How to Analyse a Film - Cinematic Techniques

Hey guys, it's Layla from Ignite. If you like my content in today's video, please do subscribe to our channel, click the bell for notifications, and comment if you'd like anything for us to get back to you on. In today's video, I'm going to do an overview of how to analyze film.
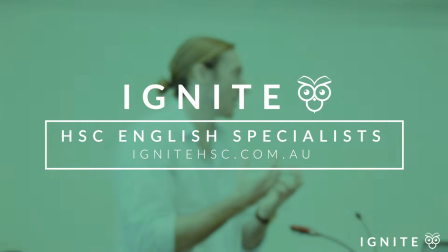And in order to do that, I'm going to take you through my 5 go-to techniques whenever you're looking at film, and hopefully this will help you navigate what I think is quite a difficult form to unpack because it's unlike any other written text that you address in your preliminary or HSC studies. So, my 5 bits of advice in terms of analysing film is to consider the following key aspects of filmic or cinematic construction. The first one is to take a look at the shot angle that is being used. The second is consider the duration of that shot. Then you might like to break down the mise-en-scene of the particular scene that you're looking at. Consider whether there is any symbolism or metonymy within that scene. And then finally, consider sounds, the diegetic or the non-diegetic sounds that are being used. And if that sound has a particular continued significance throughout the film, you might consider whether that's a leitmotif. So I'm going to go through each of these in more detail. I'm going to give some examples to show you and illustrate how they come into play within film, and hopefully you guys find it useful and you're a bit more confident whenever you're addressing cinematic form in coming texts.
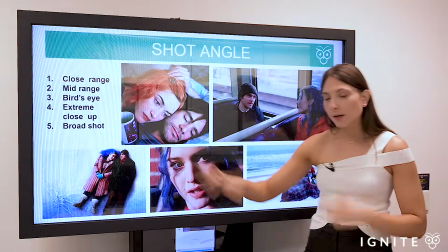1:37 So, shot angles. There are 5 that you should really know that are typically going to come into relevance when you're doing your studies.
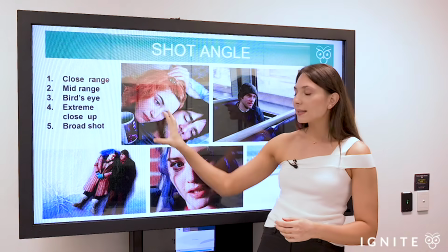1:44 The first one is a close range shot, when we're looking quite closely at a particular object or person within the scene,
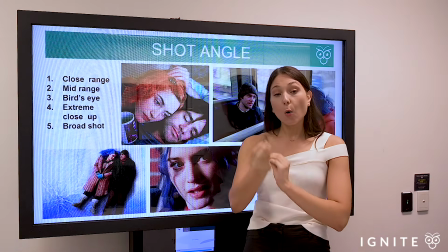1:50 and it gives us an intimate insight to their emotions or the key aspects of the particular scene that's being conveyed.
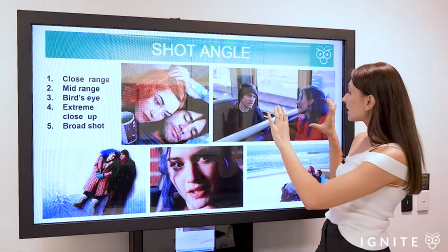1:57 We may have a mid-range shot, which is establishing in this particular shot the conversation between these 2 characters.
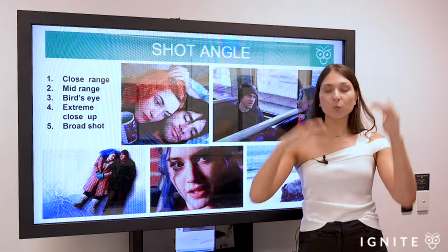2:03 It's not as close as the image to the left, but it's mid-range. We get, half of their body, we get an image of them communicating,
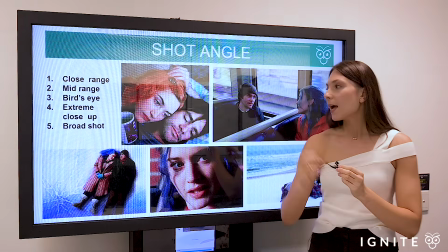2:10 and it's close enough to build a sense of intimacy, but it's not as confronting as the image here.
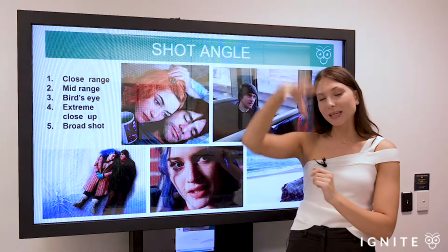2:17 Then we have a bird's eye shot conveyed from the top of an image looking down, has the effect of establishing what's going on between certain characters.
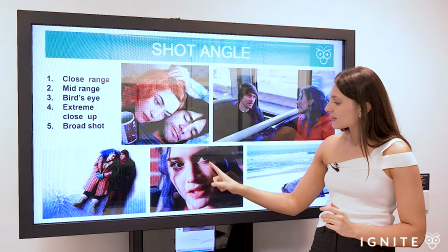2:25 We can have an extreme close range shot, so you can see there's a slight difference between this image and this one here,
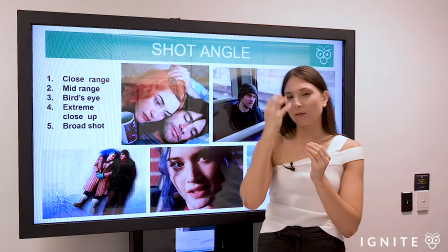2:31 which is even more intimate in terms of conveying the very close range emotions
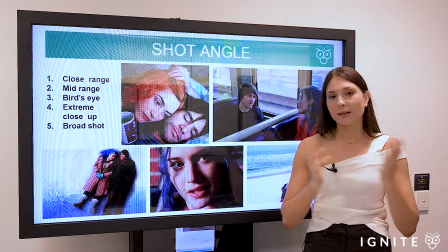2:36 of a particular character and getting an insight to their psyche at certain moments in the film.
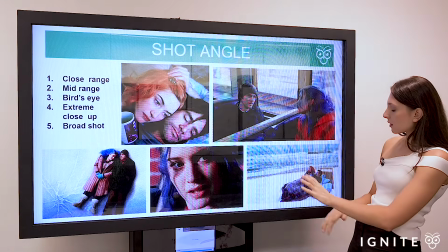2:41 Or we may have a broader range shot, so you can see it's slightly different to the mid-range shot over here,
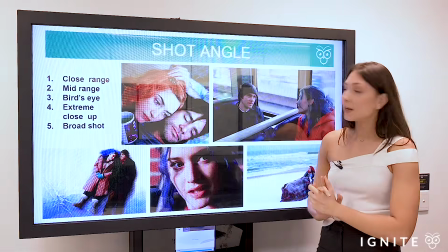2:47 and it's establishing the setting and the position of the characters within that setting to a much broader extent than what's happening in this image over here.
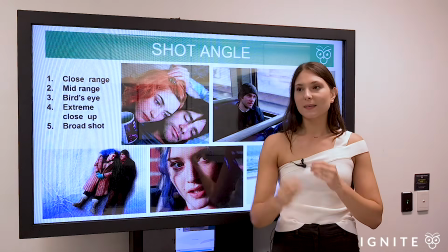2:54 So shot angle. When you're doing your actual analysis, it's quite nice to start off your sentence with the shot angle that's being used.
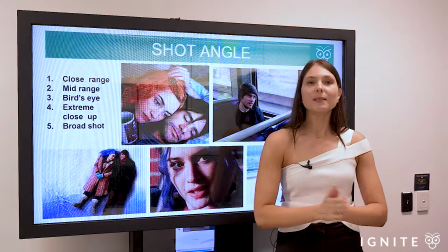3:03 So you may say something such as, within the close range shot,
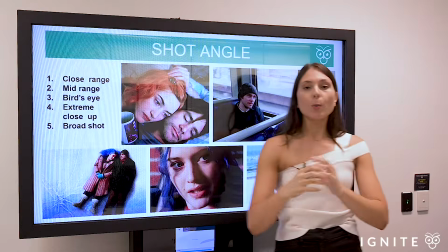3:07 the composer's use of lighting, or within the broad range shot, the mise-en-scene features.
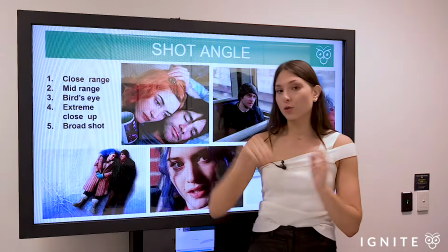3:12 It's a nice way to start off your sentence and then move into your analysis. Okay, so that's your shot angle.
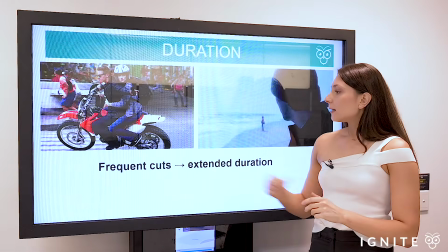3:20 The next thing to consider is the duration of the shot.
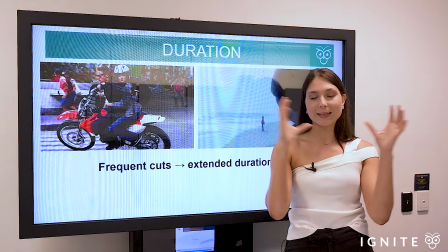3:24 Now, duration refers to how long we have a particular image before there is a change or a cut.
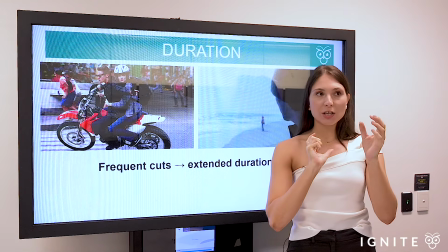3:31 So every time there is a change in camera angle or a focus,
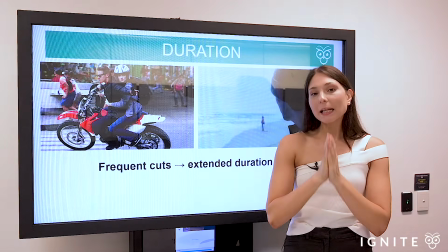3:36 that is a shot change, and that implicates the duration of that particular shot.
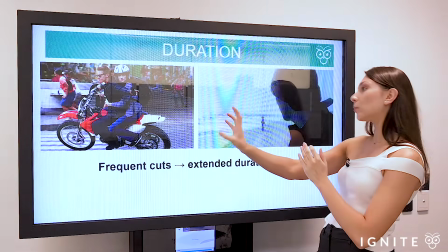3:41 So I've got here a little contrast in particular sequences in film. This shot here is taken from Bourne Legacy, an action sequence.
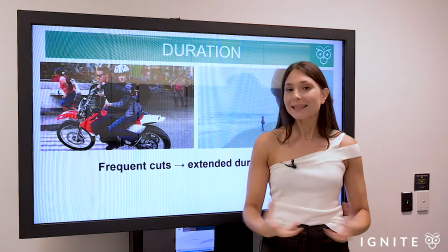3:48 Typically when you've got higher pace films where there's something high intensity, we'll have lots of cuts happening within the particular sequence.
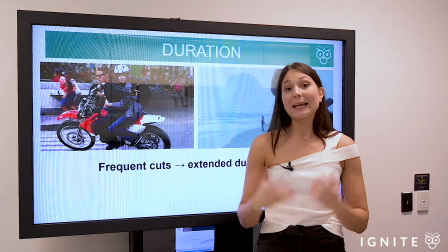3:56 It heightens the tension and it may enhance action as it does in Bourne Legacy.